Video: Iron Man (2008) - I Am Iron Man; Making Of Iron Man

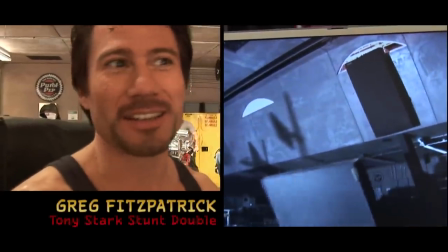3748s
It still hurts, but it hurts every day, getting up looking like this.
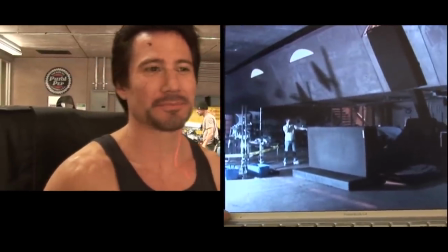3754s
It hurts in here, emotionally. But I'm doing better. I'm doing better. Can I go now?
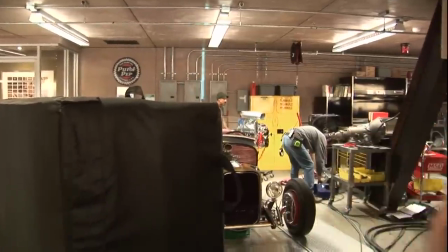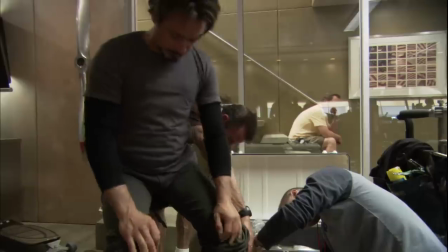3767s
Okay. Thank you.
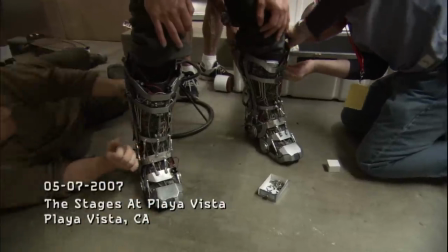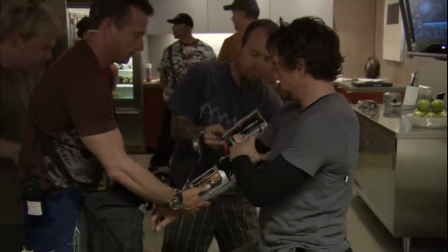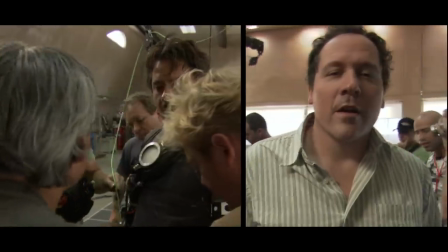3783s
We're about to do Tony Stark experimenting with the combination of boots and gauntlets. This is his first successful flight in his workshop. Robert here has done a lot of training on this wire rig, and the tests we've done were pretty successful.
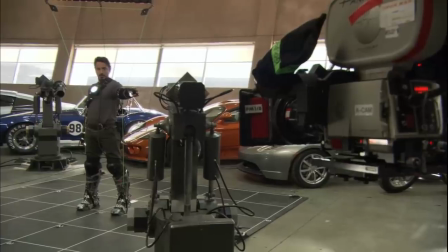3801s
Ready and action. You're off right here. Frame up on me. Good.
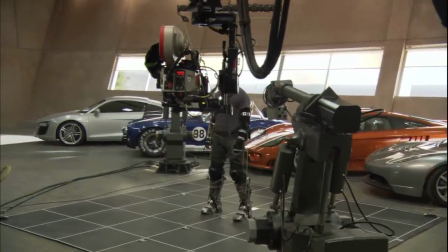3806s Day 11, test 37, configuration 2.0. For lack of a better option, dummy is still on fire.
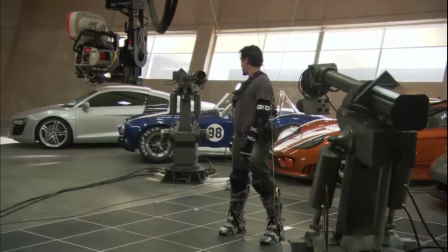3814s Safety, if you douse me prematurely, I swear to God, I will donate you.
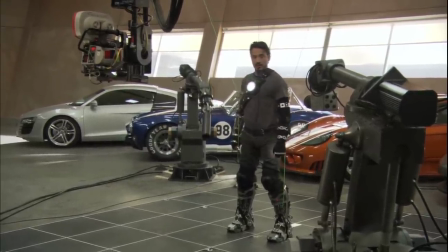3819s You'll be at a city college. All right, we're gonna start off really nice and easy. Don't talk when I'm talking.
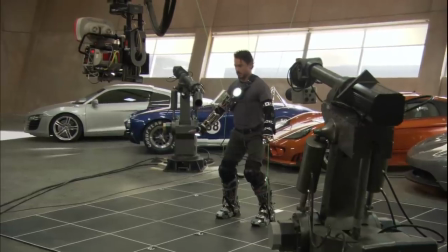3825s 1% capacity in 3, 2, 1.
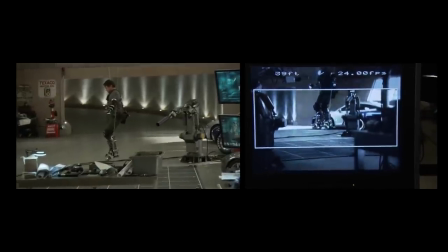3834s
Nice. 3, 2, 1, drop. Great.
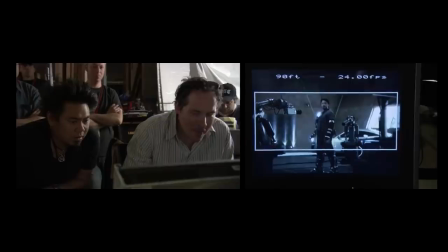3841s
Steady. I've done wire work both as an actor and as a director in the past.
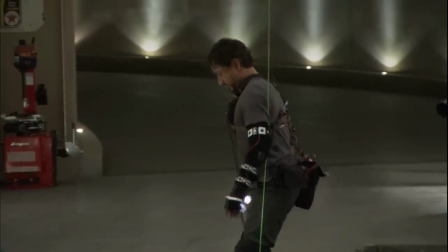3845s
I think people have been seeing wire work for so long that whether consciously or subconsciously,
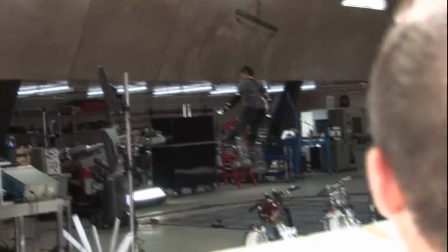3851s
they could tell where the pick points are, they could tell where the wires are attached, and even if you use, you know, computers to paint everything out, there's something about the physics of it that is unconvincing to me.
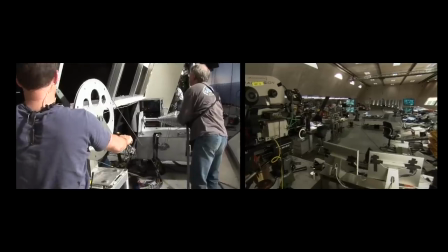3860s
And I was very skeptical if we could use it at all or if it would take the audience out of the movie.
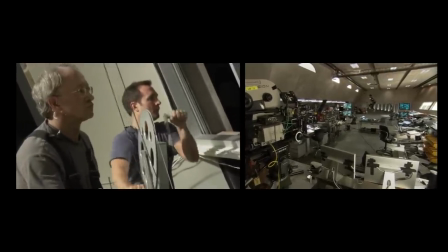3865s
What we did was we developed a way by which the character was picked or supported by his feet.
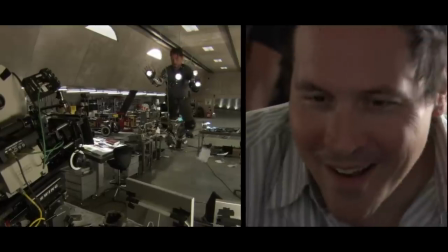3871s
So he wasn't being suspended by his center of gravity or his hips or his back, as is usually done in these films.
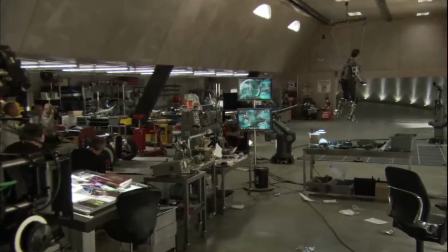3880s Hey, sorry. Clean up later.
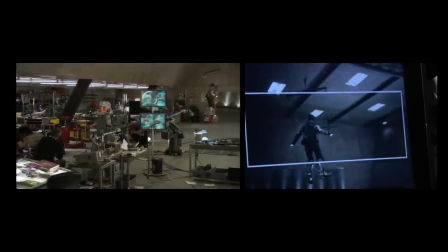3882s
His feet are supporting his weight, so it actually looks like he's being supported by the blast of the repulsors in the bottom of his boots.
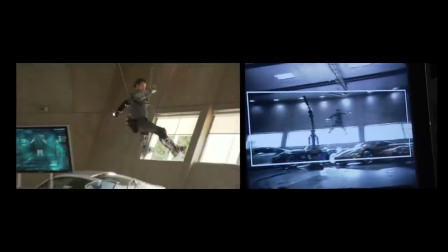3889s
And you could see the dynamics as he's flying through the air feels much truer to what the real physics of flying being powered by your feet would be.
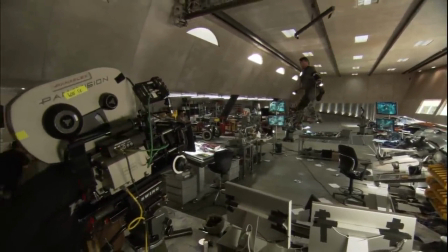3900s
Learning one's powers is always the most fun. Okay.
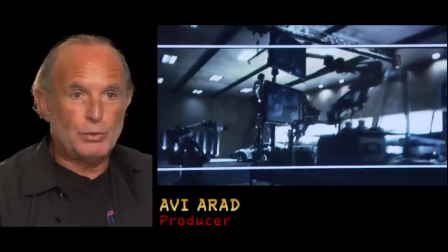3904s
What would happen to you or to me or to anybody putting this thing on and trying to operate it?
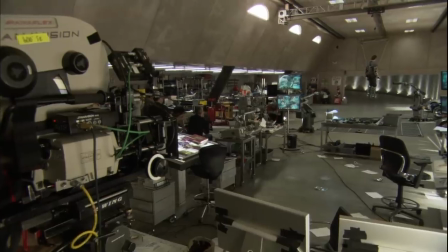3912s
It's like surfing.
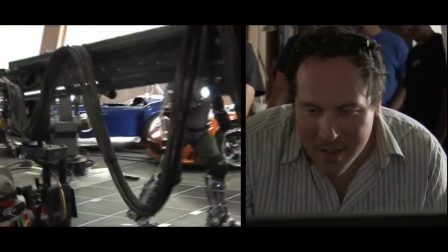3916s
Feel pretty clumsy in the beginning. And here is, he's wearing an engine, pretty elaborate thing.
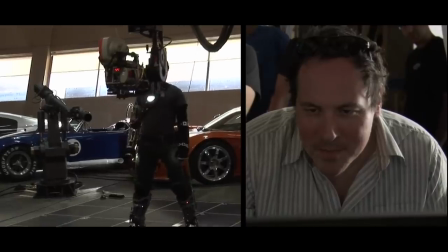3924s Yeah, I can fly.
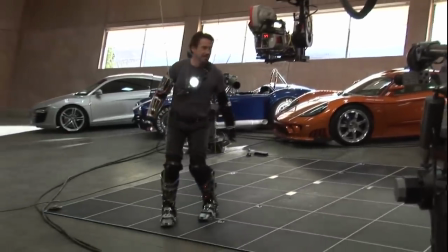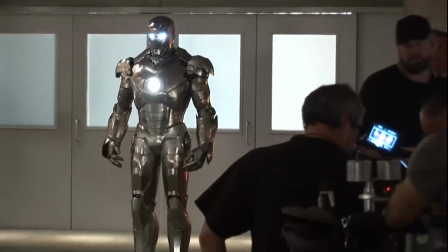3932s
Oh, man. Ready, and light, and action.
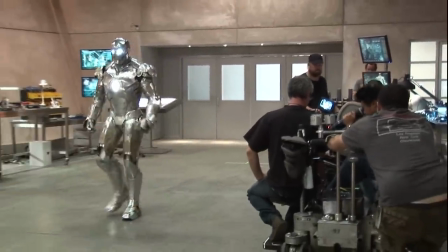3942s
Something interesting happened when we saw a black and white rendering of the Mark III.
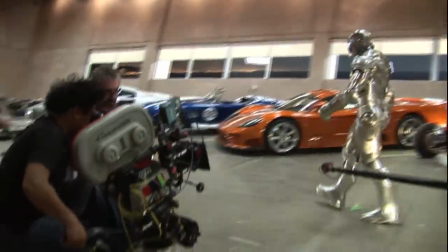3947s
It looked kind of silver, and that started our wheels turning, and then we sort of backed into the design of the Mark II,
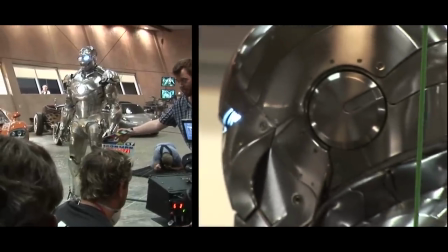3954s
which is sort of a chromed aircraft aluminum sheet metal looking prototype version of the Mark III.
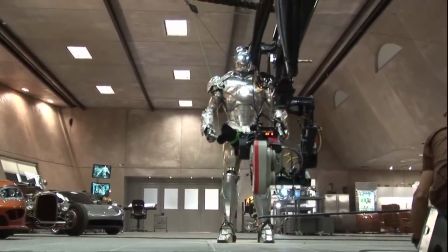3960s
And then we started incorporating exposed rivets,
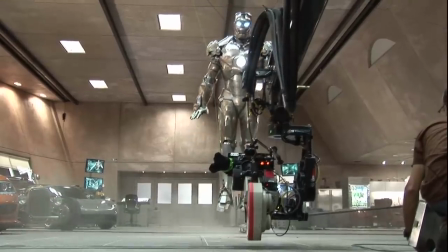3963s
and because of the wonderful finishes that they were able to create through the chroming process and nickel plating process over at Stan Winston,
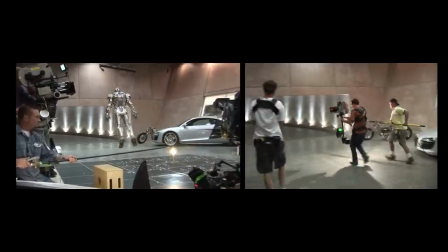3971s
it really has a very unique look, and that's something different from anything you've seen in the books before.
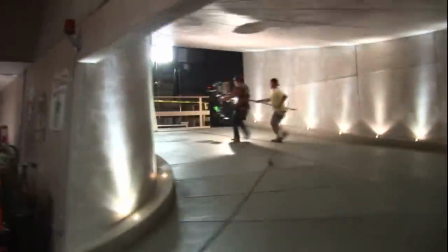3976s
But it helped provide sort of an intermediate step between the Mark I armor and the final Mark III design.
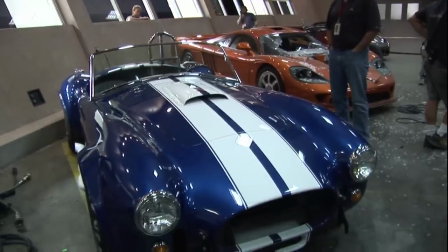3983s
Toby, how much is that car? $50,000.
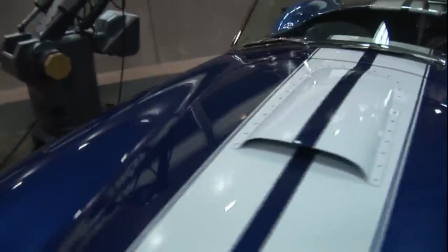3987s
It's a replica of a 1967 Cobra SC. Where is it made? In Poland at a MIG factory.